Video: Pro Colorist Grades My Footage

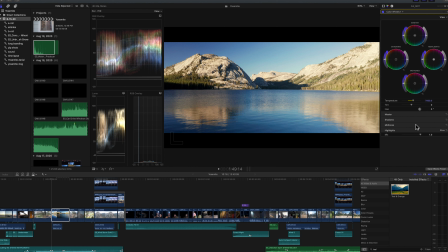You can kind of see it represented over in the waveform as well. So we'll go ahead and try and pull that down a little bit. We're gonna just add a little bit of magenta in it, which is the opposite of green for everyone keeping track at home. But we're not gonna pull too much out because we are gonna wanna saturate these trees a little bit too, so we don't wanna overdo it.
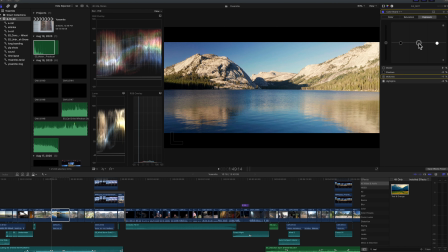We wanna try and keep all the like similar adjustments. We're gonna go in. Cameron expressed to me that this rock was pretty bright, and so we're gonna try and bring that down a little bit. We'll go ahead again, add another correction here. And then we're also gonna add a mask.
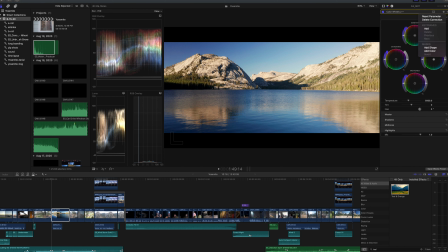You can do keying in here, but I always refrain from using keyframes because it pulls the image apart, and especially with lower quality footage, it can really start to tear the image apart quickly.
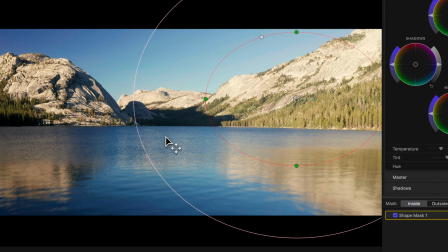So we're gonna go ahead and not do those as much as we can. We're gonna use these like larger brushes to do these corrections.
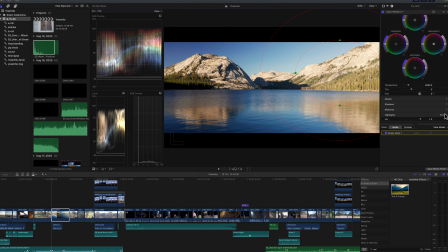Yeah, and I think for this shot, you know, the shot doesn't move around a lot, so putting the keyframe or the mask right there, I think would be just fine because, you know, the shot is really just pretty level and it's just slowly panning in, so I think that works. Just bring it more into line, that looks good.
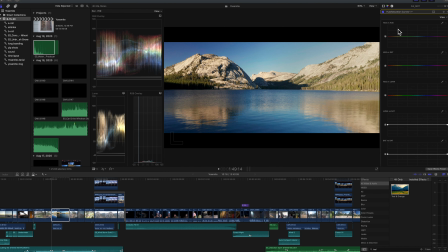So we'll go ahead and add another hue and saturation curves tool here because we're gonna go ahead and bring out the green in the trees.
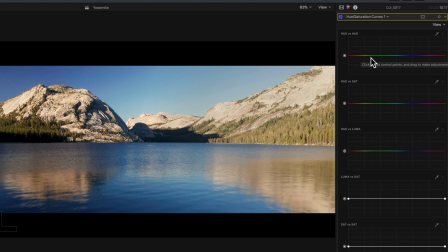So we're gonna go to, first I'm gonna do hue versus hue and we're gonna kind of select these yellow tones here.
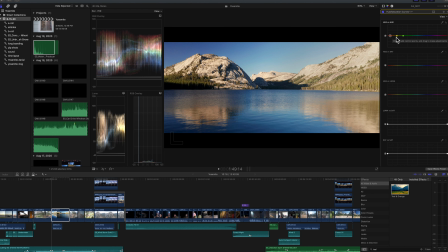And I always try and make this as wide as possible to accomplish the goal that I'm trying to do. That just prevents colors from tearing and creating more aliasing. Again, it's kind of, I like to paint with large brushes as much as possible and really reserve those finer tools for the times that I really need them,
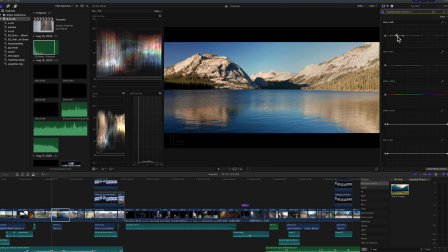because a lot of times you don't get the results you want.
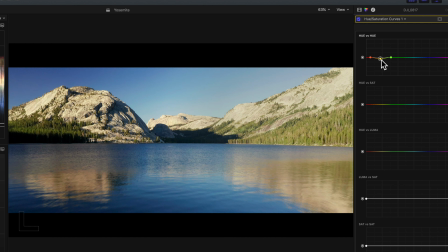So what I'm doing is I'm just kind of pulling a little bit of that yellow out, and I'll show you that again on and off. Yeah, very subtle. Just to kind of pop those greens a little bit, and then we'll go into our hue versus saturation.
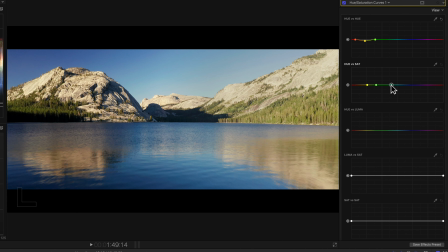We'll actually grab the greens. So before I was shifting the yellow to make it more green. Now I'm selecting the green to make it more saturated. So we'll just bring that up to kind of make those trees pop a little bit.
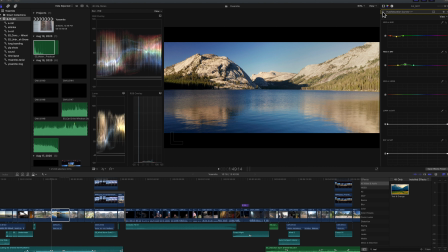Oh yeah, that's great. That's very subtle, but nice. You can see we're already starting to get a little bit of banding in here. Mm-hmm. It's not too bad. It's probably mm-hmm. passable. We can also go ahead and go into our video settings here and add a denoise filter. Noise reduction. Yeah, there you go. Just see, that'll definitely help with some of that banding.
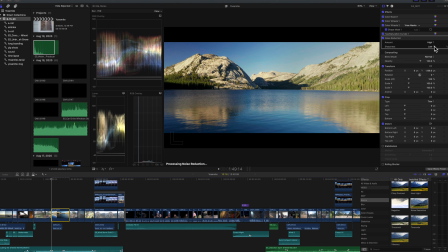Mm-hmm. And then along with the noise reduction, we'll go ahead and add a little bit of sharpening too, because you lose sharpness while using noise reduction. Yeah. That's looking great. Bad. Let's show the full effects off and on. Yeah, wow.
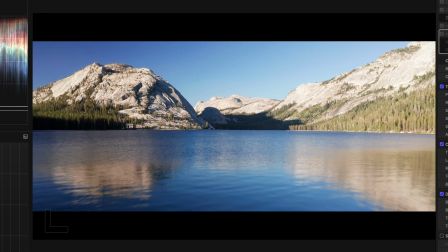It's a much warmer, more cinematic look than before. Yeah, you know, it's nice.
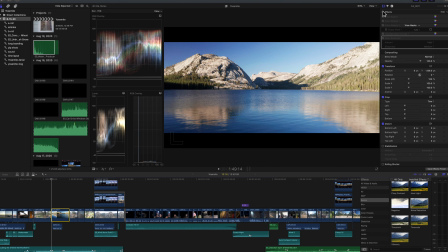All right, so would that take care of clip number one, you think? Cool, let's do that for number one, and we might come back and make adjustments, but all right, it's looking pretty good.
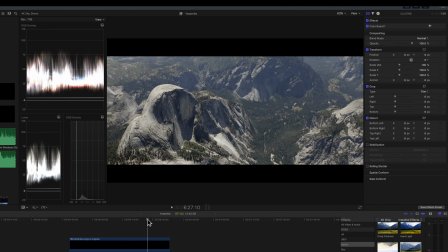So, John, what would you do for this one? Cool, we're gonna go ahead and start in the same place again and add that LUT.
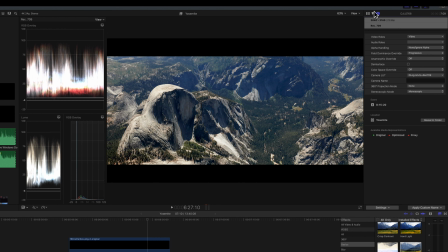It's overall a very blue image, mm-hmm. so if you're going for warmer tones in general, we might wanna start with that. Mm-hmm. And warm it up a little bit. I don't know how you feel about that. Yeah, no, that's fine. This shot I knew was gonna be pretty warm because it was full sun and it had its ND16 filter on there.
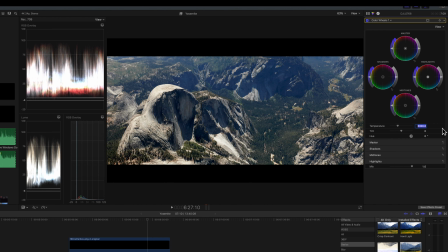So I knew there was gonna be very blues, but I definitely, as warm as we can kind of make it look without being too unnatural. Somewhere in there, we might play with... That's looking better already, yeah.
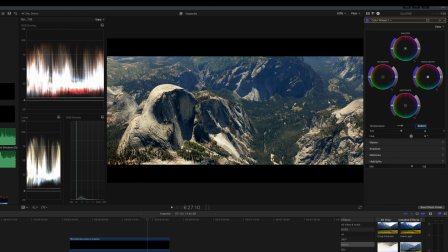We might play with pulling some of the blue out of the shadows without mm-hmm. making the highlights go too warm, mm-hmm. So we don't get that like giant split in tonality. Actually, I'm gonna go ahead and go back to our color board, and we're just gonna drop the mid-tone slightly.
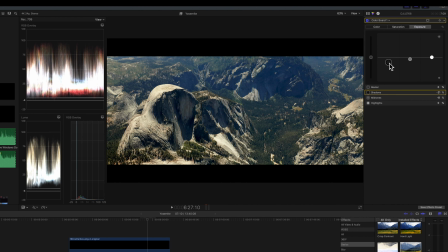It's pulling out the green of the trees, which is nice. Your images are pretty contrasty, so maybe we'll mm-hmm. keep that contrast. Yeah. Go to color wheels.
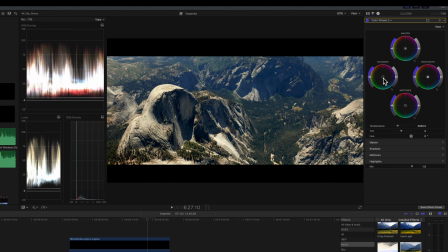For the shadow tones, if we can just warm them up slightly. Don't want to go too far. Mm-hmm. It's really blue. Yeah, I know. I mean, it's looking infinitely better, honestly. We can also go in and try and go to our... The curves are gonna like bail us out of a lot of problems.
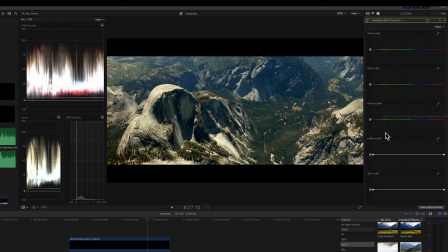Mm-hmm. So we can kind of go in here.
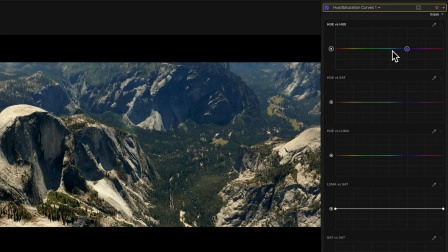So hue versus hue, I don't know if I explained this earlier, but it pulls one color and you can choose to either use the selection tool to key. I don't like doing that because it creates noise and it creates a very small angle of colors in which it's changing.
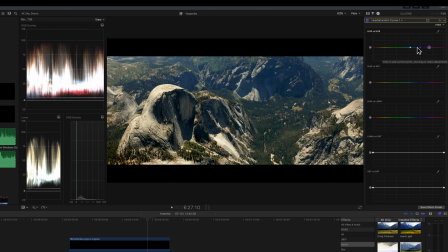Mm-hmm. Where I like to pick like one full color on the wheel usually and pull that color. Mm-hmm. It just helps with noise basically. Yeah. But this will actually change the color of, it's getting a little green in there.
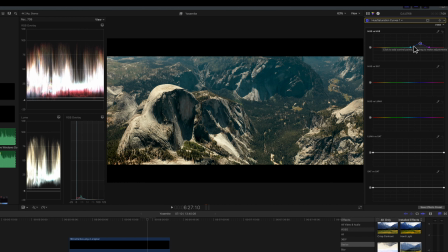Right. So we might need to go in and pull the greens out mm-hmm. And make it more of like, I don't want to say gray, but probably a little more gray. Right. So we'll pull like this out and see if that looks better.
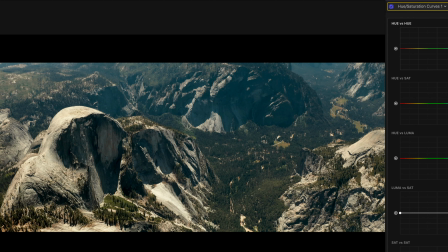Already that feels a little better to me. Yeah, agreed. We can also go into Luma versus Saturation.
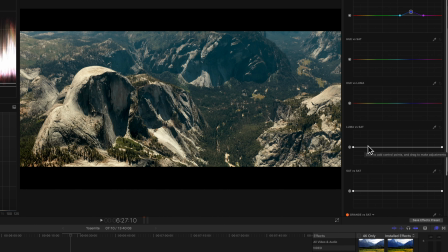This is something I use all the time on the commercial work I'm doing. Mm-hmm. I'll actually clean up the highlights and the shadows by pulling a lot of the color out of them. and that just cleans up that black level.
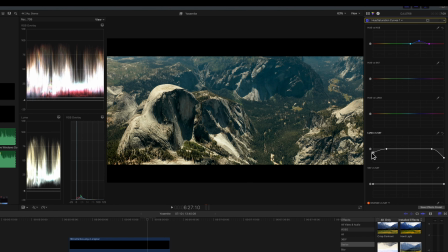And you can kind of see it happen in here, how the waveform changes as I bring down the saturation on that black. It really cleans up that black line in the mountain here. If I toggle it on and off, you'll see that saturation disappear.
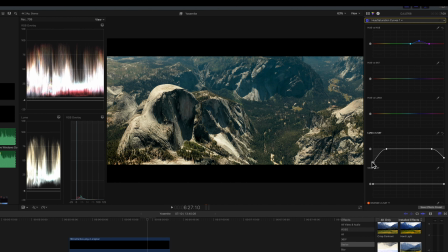This is a little extreme. We're gonna leave a little bit of saturation there, but it definitely helps clean up the image, makes it a little more of a commercial look. It does kind of pull away from the cinematic look. A lot of what makes film look like film are those casts and hints of color in the shadows and the highlights.
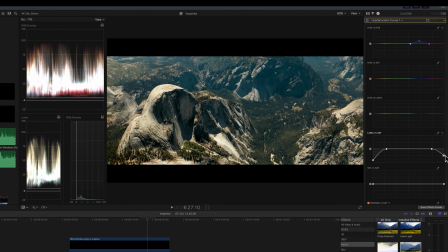So it might not be the right look for everything. It might not even be the right look for this, but it's an option. Right. Okay, let's go ahead and I'm gonna create another one of these to add green to our trees. So we'll go ahead and add another hue and saturation curves, and we're gonna go ahead and pull hue versus saturation.
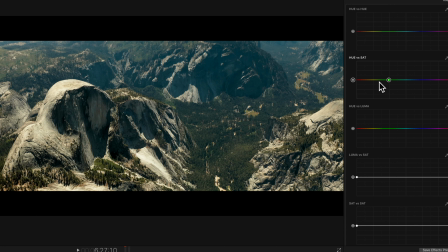We're gonna try and grab this entire chunk of green here. We're just gonna up the saturation here to give those trees a little more definition and pop them a little more.
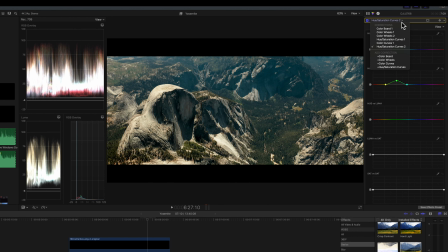Yeah, Final Cut I feel like has come a long way with their color editing stuff. When I was prepping for this, I was playing with these tools that I haven't seen before. When I was using Final Cut 10, it was just the color board, so it's pretty crazy that they have all these tools now. And even the ability to like make selections and stuff.
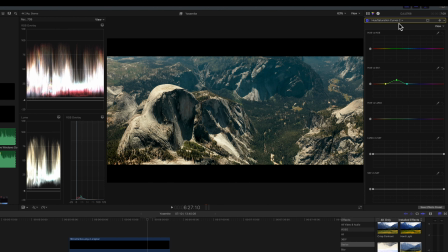The last thing that I usually do on a correction is a vignette of some sort. I usually like to roll my own, so we'll just add another color board here, and we'll go ahead and add a shape mask.
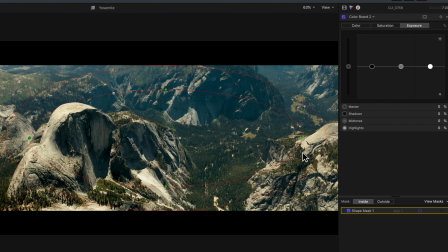You can really select like what you want, you know, what kind of vignette you want.
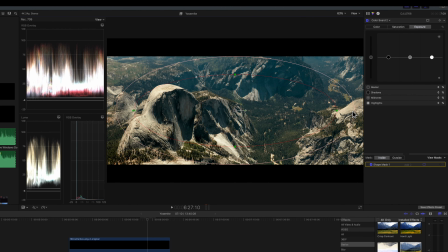So it makes it a really powerful tool, and you can really draw your eye, like want it to show off this.
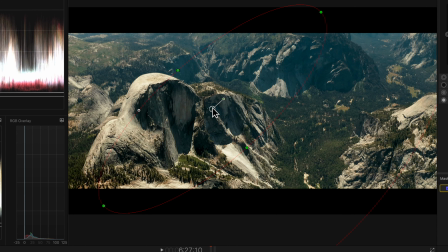Which I think half dome is the subject in this shot. Right. So yeah, right. I think that would be. So we'll go ahead and do an extreme example, but we can pull everything,
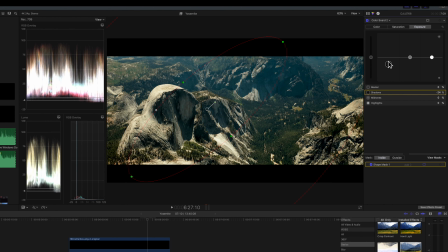you know, around half dome down, but it'll just draw the eye in more. Right. We'll make it a little bigger so it's not as aggressive. I think this is definitely the right move for a shot like this. Yeah, absolutely. Is I'll also use the blur tool. And some focus like around half dome.
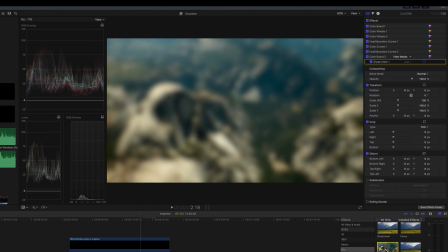Oh, that's a very interesting. I'll do a Gaussian blur here.
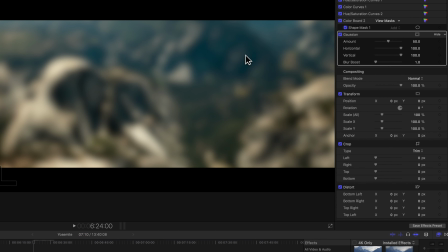So in other color programs, it allows you to do this all in the color tool.
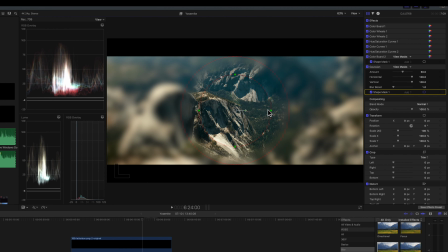So this is a little bit different, but it should work the same way. So we're gonna go ahead and try and mimic what we did with the other one here. We'll get as close as we possibly can. These are tools I use a lot to just draw the eye in. Right. You really want to like, you know, this is great. Force perspective, but right.